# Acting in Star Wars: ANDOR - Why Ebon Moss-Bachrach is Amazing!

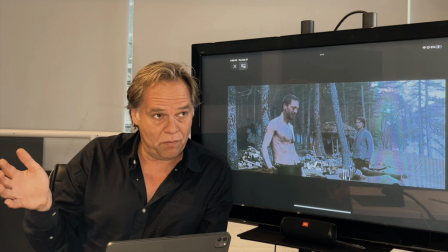[4:10]
They're going in to do the big hit on the Empire, and they could, and most probably will, all die.
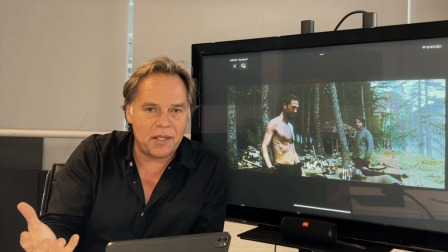[4:18]
And so he wants to know, like, can I trust you? So Skeen's objective is to find out the identity of this guy. Who is this guy who has joined us at the last second?
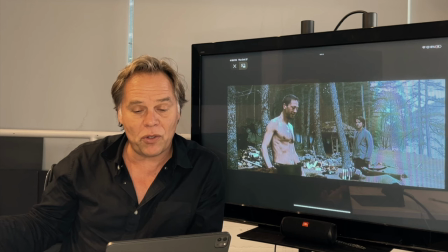[4:27]
The rest of them have been at this for 7 months and they all know each other intimately, but this guy just showed up like 3 days ago and he's been hoisted on them. So
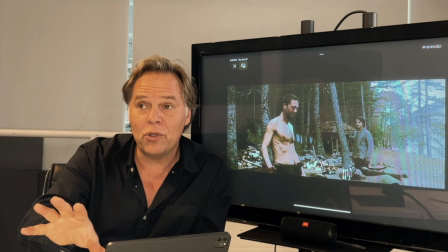[4:35]
Skeen is like, who are you? Because I need to know that before I put my life in your hands. But his counterpoint is, I don't trust you.
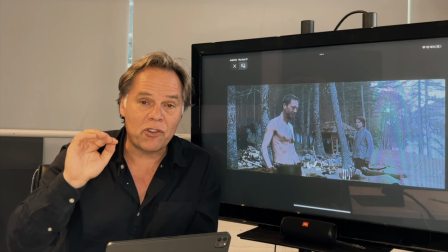[4:40]
I don't like you, I don't trust you, I don't know who you are, and I wish you weren't here. And then you can see the ABBA.
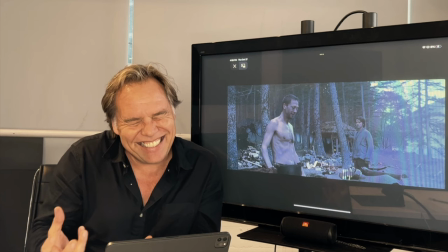[4:47]
Andor's is, I don't trust you, I don't like you guys, I don't want to be here, but the truth is,
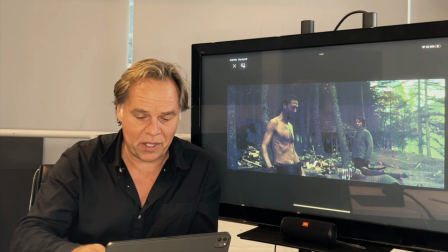[4:51]
he really, really should tell them who he is, and he really, really should be fighting for something more than just himself,
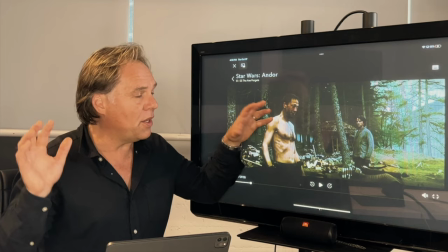[4:57]
which we find out he will do at the end of Rogue One. So in Act 1, Skeen wants to create the conflict.
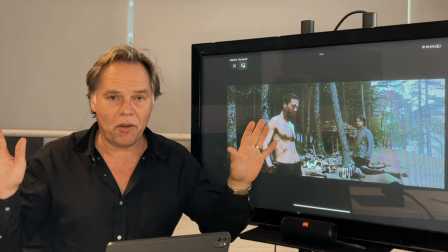[5:05]
Who are you? I'm trying to figure this out, right? Whereas Andor doesn't want any conflict. He just wants to get his stuff and get out of there.
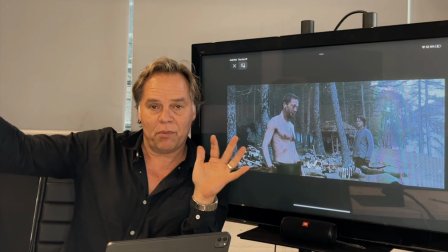[5:11]
So in Act 1, you've got distance, because distance is conflict and proximity is resolution.
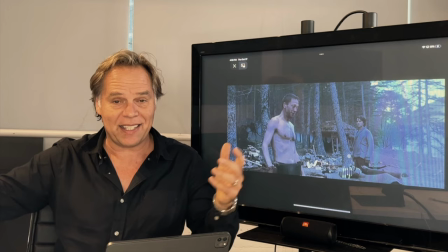[5:16]
So Act 1, distance. Then you're going to see in Act 2, proximity. And then Act 3, distance again. It's like blocking 101.
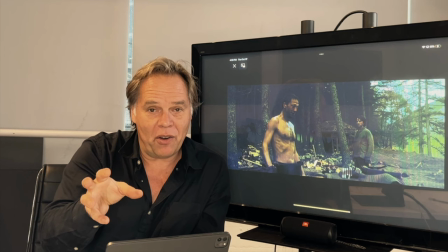[5:22]
It's like the first year of theater school.
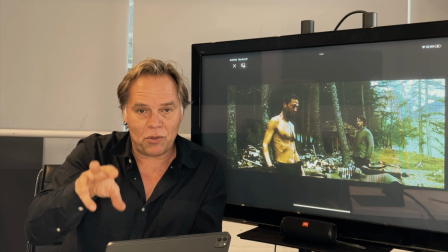[5:23]
It's a $700 trillion episode Disney show, and they're blocking it absolutely standard.
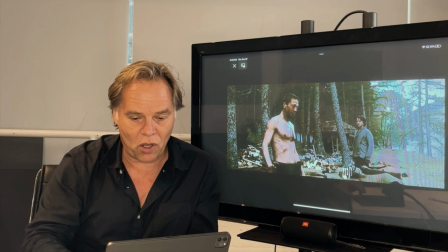[5:31]
Why? Because that's how people really move in real life. That's how people do it. They create distance when they're in conflict.
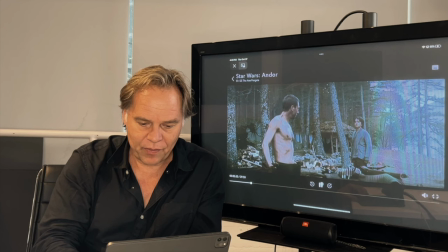[5:36]
So that's Act 1.
Come on, Mitch.
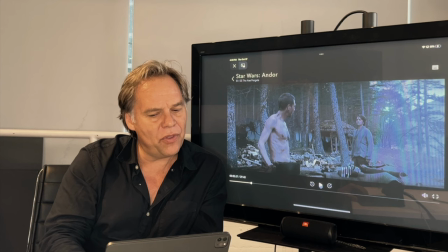[5:39]
That plus the bad arms right there, you left wherever you were in a hurry. See, he's fetching for questions.
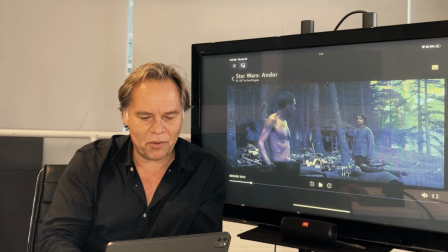[5:45]
He's digging. Like, so this stuff, the bad arm, you left in a hurry, like, who are you?
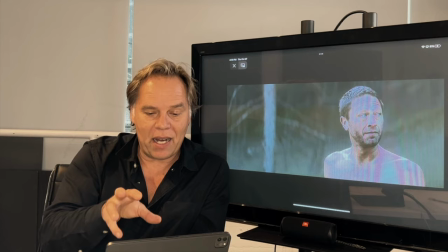[5:50]
And then he does this thing, which is great. 9 seconds in the episode. We're gonna discuss that moment in a second.
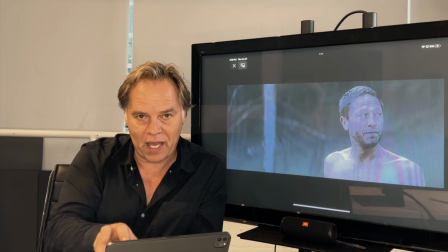[5:56]
That absolutely scrumptious emotional human behavior that even Moss-Bachrach, the actor, is a little permitting scheme to have.
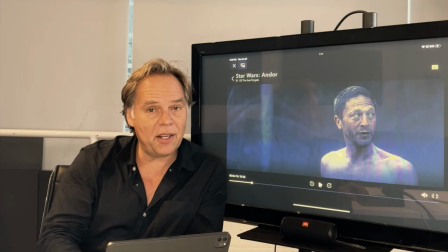[6:05]
It's so good. But basically he goes, I know you, I got you, I got this gun. You know, you ran in a hurry.
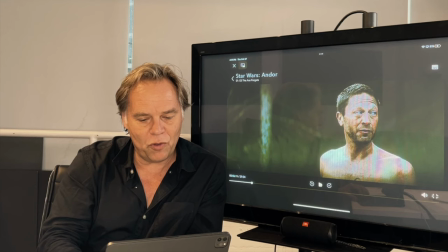[6:10] This is a corporate issue.
So he's like, I know you, you've been into some shit. So I need to know who you are.
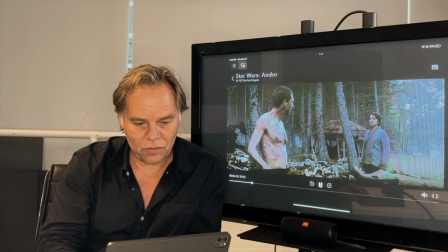[6:16] The stakes are high. How's your arm?
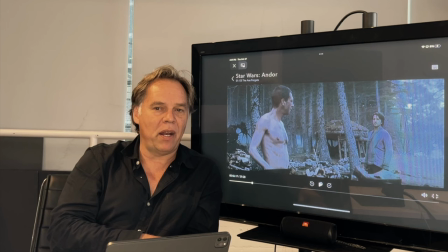[6:20] I'll be fine.
In that moment, how's your arm? I'll be fine. Uh-huh. Pop, pop, pop.
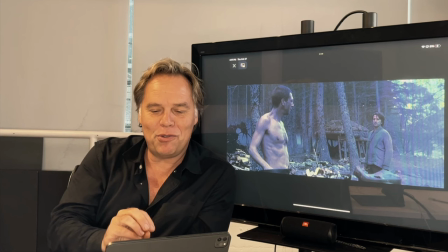[6:25]
So the dialogue is fast and it's tight when people really speak. But that's such an interesting moment, because how's your arm is him digging for information.
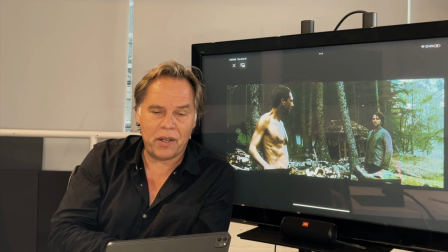[6:33]
And instead of good or bad, which would be the only two real answers you could have,
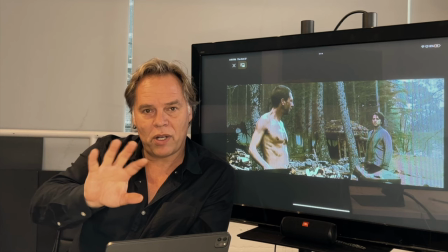[6:39]
Andor goes, I'll be fine, which is a deflection, because his objective is to deny, avoid, deflect.
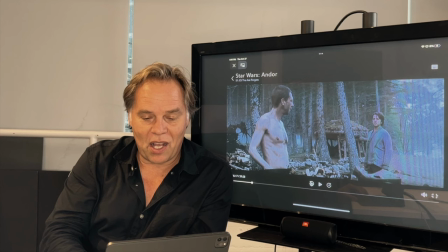[6:44]
You know, stop trying to figure out who I am. I don't trust you, so I'm going to give you nothing. So he says, how's your arm?
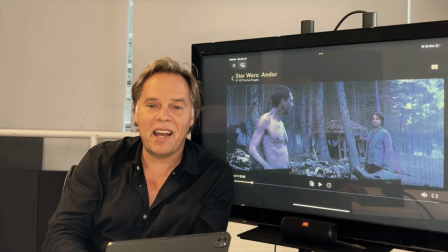[6:50]
Andor says, I'll be fine. And Skeen goes, uh-huh, like that, poof.
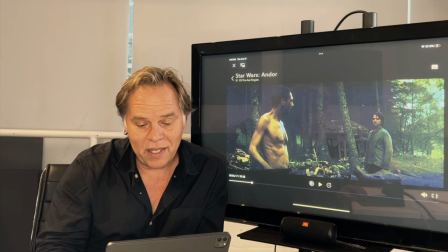[6:55]
Like, uh-huh, I understand who you are now. You want to shut down. You don't want to open up to me. You know, you don't trust me, and you don't want to give me information.
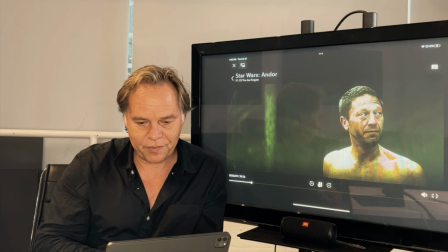[7:03]
It's so gorgeous. Look how tight it is.
You're lucky to be alive right now.
There's that moment we're going to look at. We've been down here for months.
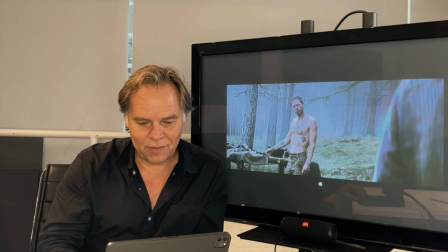[7:09] The stakes are high. How's your arm? I'll be fine. Uh-huh.
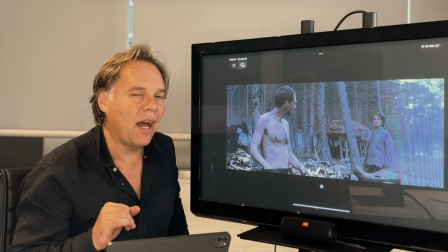[7:16] And, Whose is this?
So he goes, how's your arm?
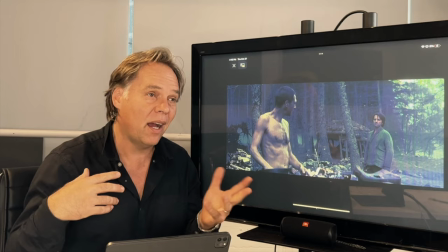[7:22]
I'll be fine. Uh-huh. The two conversations are right in there. How's your arm? Let me know about you. I'll be fine.
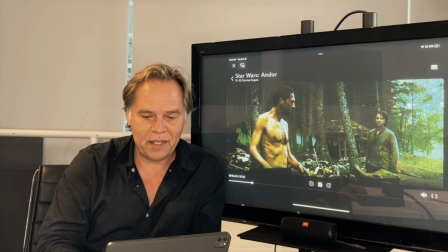[7:27]
I don't trust you. Uh-huh. So this guy goes, uh-huh, I get it. Pop, pop, pop. And that'll be the end of Act 1.
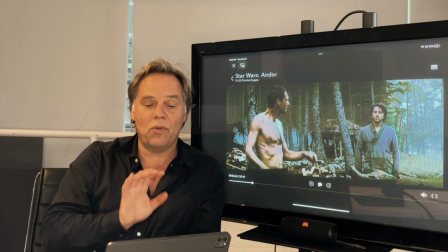[7:32]
Didn't get an A. And he goes, so where'd you get this gun from? You know? And he's like, yeah, I didn't get an A. And he walks over.
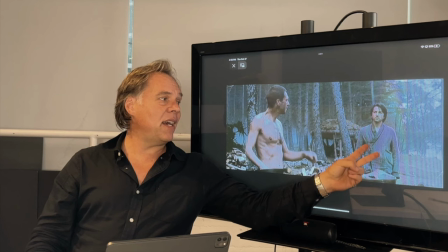[7:38]
So at this point, Skeen has got no information whatsoever of the identity of this guy,
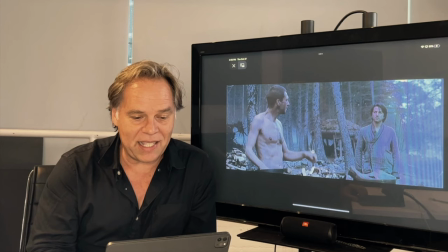[7:43]
and this guy has managed to shut him down and not trust him and not give him anything.
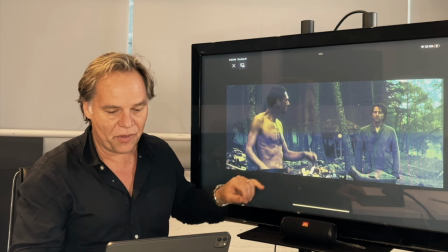[7:48]
Yeah, you got that? So that's the end of Act 1. So at the end of Act 1, Andor is going to close the conflict by coming in and shutting down the distance, so proximity.
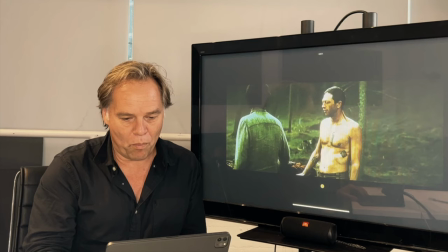[7:56]
And here we have this beautiful moment. Boom! That's a gorgeous realization.
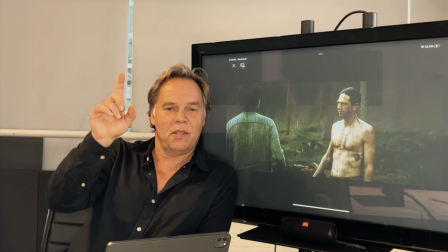[8:03]
If you're going to follow along on your Disney Plus channel, Disney, am I plugging you? It's 6 minutes and 91 seconds.
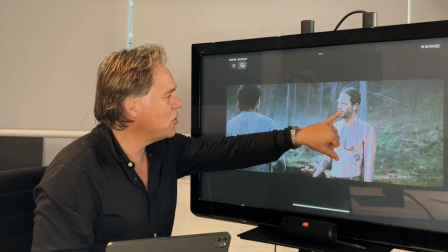[8:08]
Is he has a major realization. And his major realization is, wait a second, he does know something.
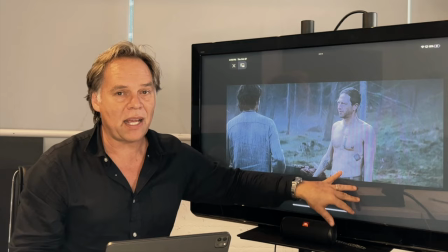[8:13]
So now we're in Act 2. Skeen loses the scene. He loses Act 1. We just watched him lose Act 1. But in Act 2, he's going to win.